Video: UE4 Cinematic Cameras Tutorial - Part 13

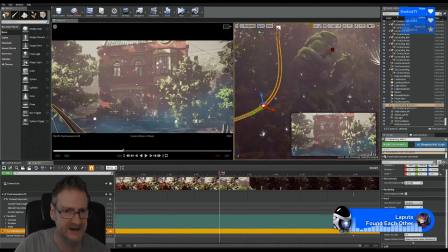41:31 Sometimes it can cause problems if you don't have enough normals on a flat mesh or a flat plane.
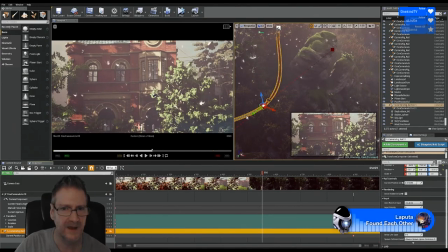41:38 I'm going to move this forward. I'm actually going to move my camera and my timeline up to about where that is so that when we move it, we can see what's going on here. There, my camera is about there now.
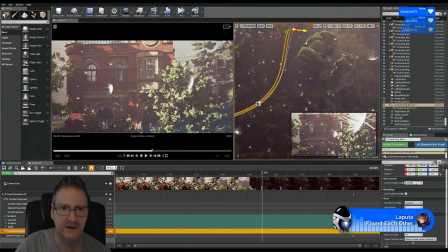41:56 So as I move it, I can get an idea of what a camera is doing. Let's move the end one as well.
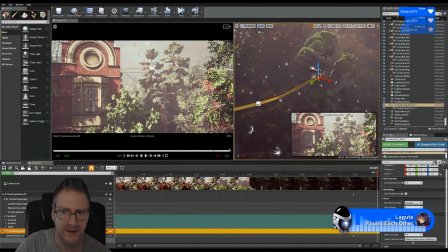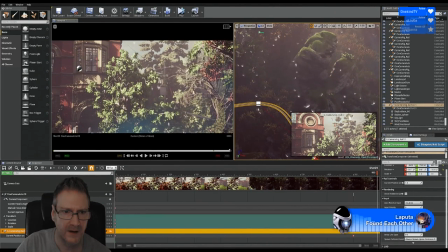42:20 In fact, I'm going to move to the end of the animation and then we'll adjust it.
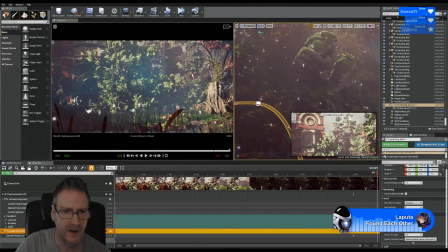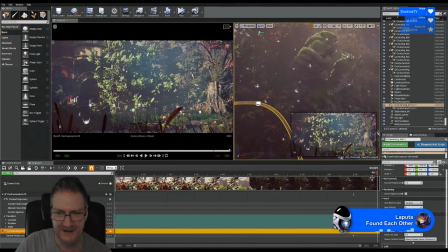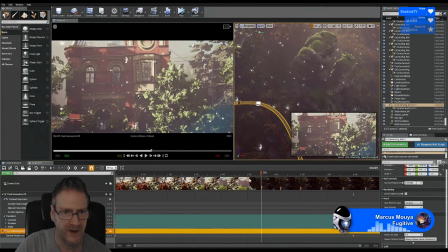42:39 I like seeing the bulrushes just in shot there. I think that looks cool.
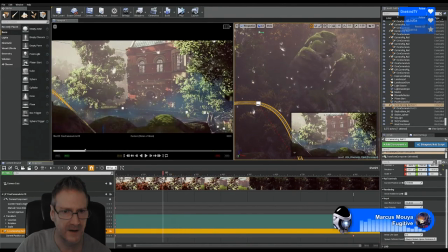42:46 So let's move our camera back.
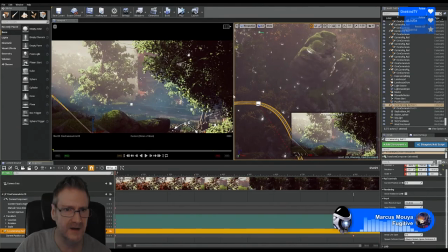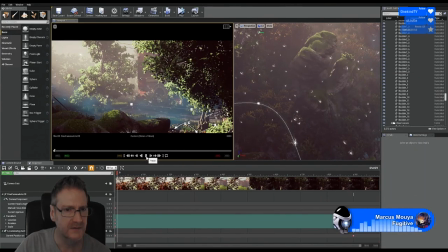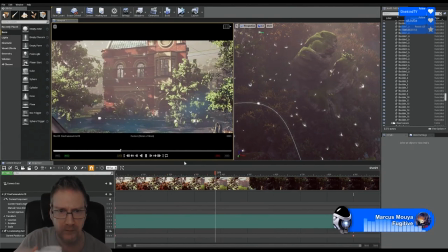43:02 Again, I'm just going to play the animation through here in the viewport.
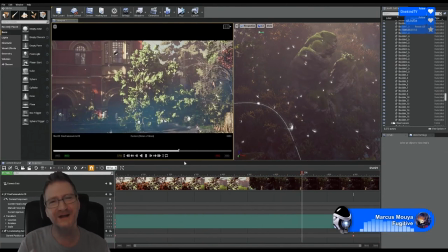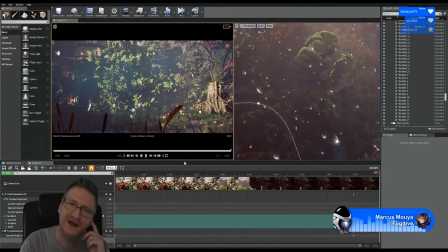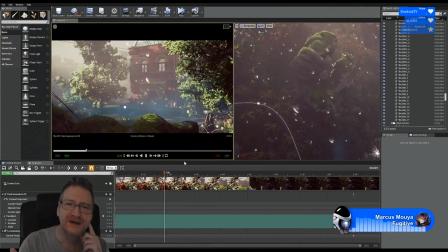43:17 There's our power pole.
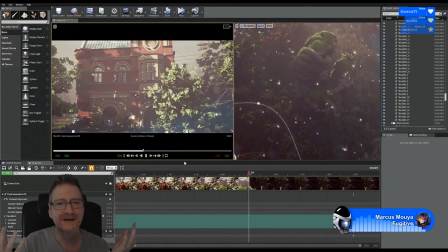43:19 And it was actually you, Galen, that made me put that in because when you were in the stream one day and we were talking about the lights inside the building.
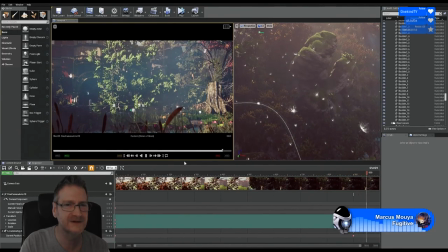43:28 And I realized I didn't have any power coming into the building. So how are these lights lit?
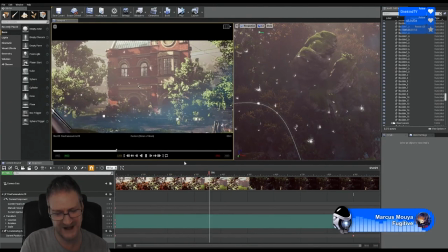43:34 I mean, the power could have been underground, I guess, but I thought putting a power pole there in the background and running a wire into the house was cool.
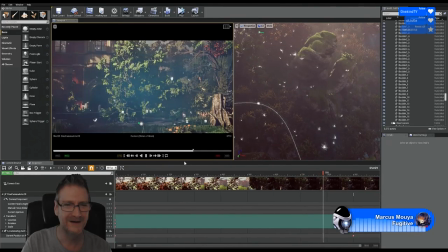43:42 It was a cool thing, a cool way to show that we're getting power into the building. And that was because of this.
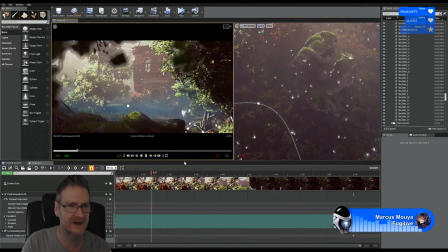43:48 You asked me, I think, was it gas lighting? And that's what made me think, no, they're actually light bulbs, so they should be getting power.
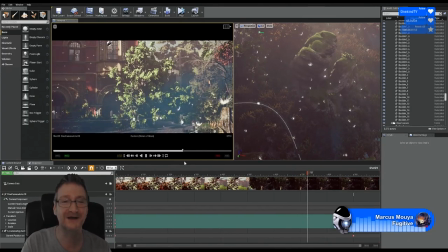43:58 I think at the beginning of the animation here, there's, when we go through the tree there, I don't like that.
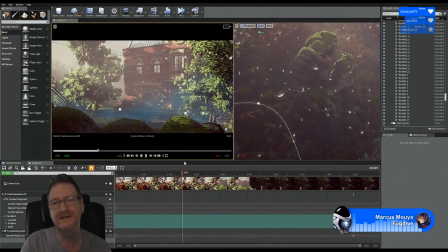44:07 Galen says, I think that was why I was asking. Yeah, I might have been right.
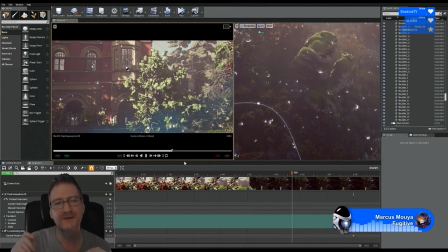44:13 And it was something I completely forgot about because when I work in Arts Biz, we don't generally worry about that sort of thing either.
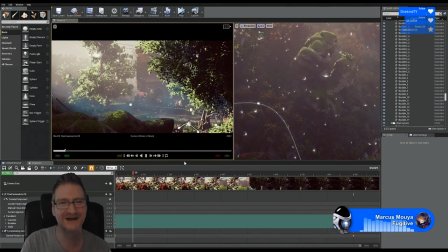44:19 Like, if we show the outside of a high-rise building or a townhouse,
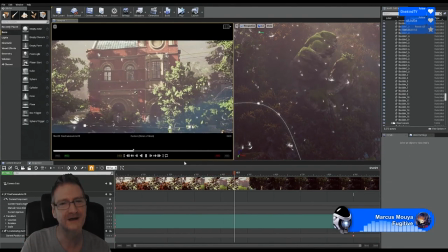44:27 we don't normally model in the power going into the building, which is why I forgot about it.
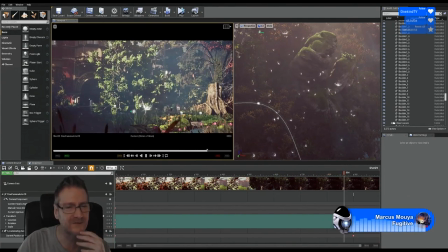44:32 That's my excuse anyway. But I think it's a cool thing to show because it helps to add a bit more realism to the scene.
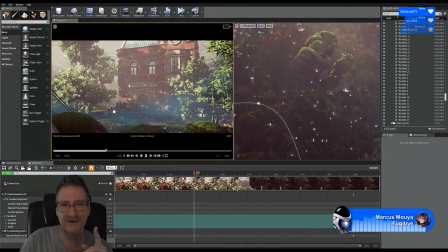44:40 If you see that there's, a power pole here and there's a wire running power into the building, it makes it more believable.
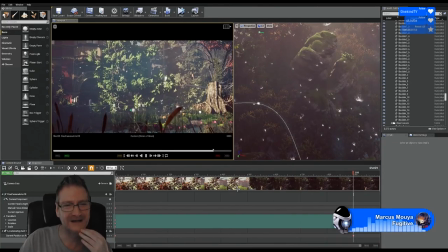44:49 Although this house in the hollow, how it's getting power, I don't know. Because remember, once you go through those gates and you're stuck in the hollow here, you can't get back out again.
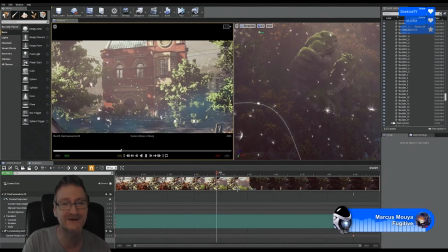44:58 So you're stuck here forever. So I don't know how power is getting in. But anyway, I'll explain later, as they say on TV.
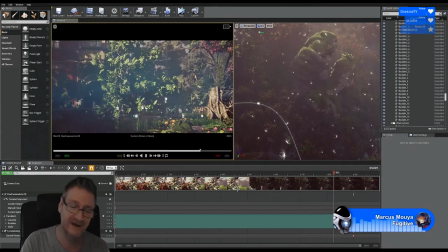45:06 when you're watching a movie and some plot twist happens, and yeah, they'll explain. Or Doctor Who, for that matter.
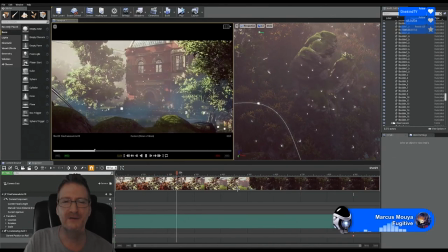45:12 They say it in Doctor Who all the time. I'll explain later. Galen says the gas lights would be appropriate for the period of they would.
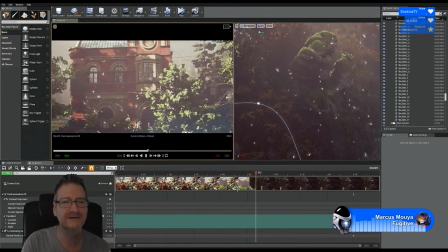45:20 I agree. They would have been appropriate.
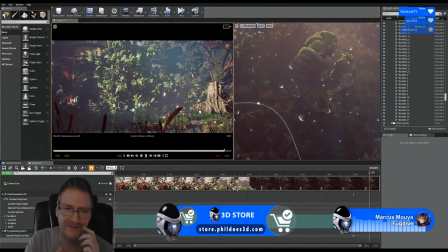45:24 But if I used gas lighting, I probably would have had to introduce some flicker and stuff to make it more believable, and yeah,
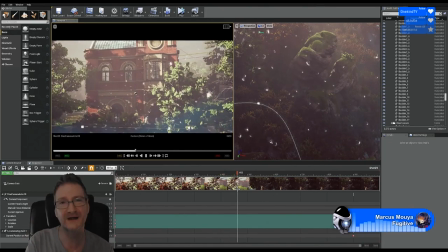45:33 more work than I wanted to do, really. Not that it's a lot of work, it's just a shader, but yeah, true.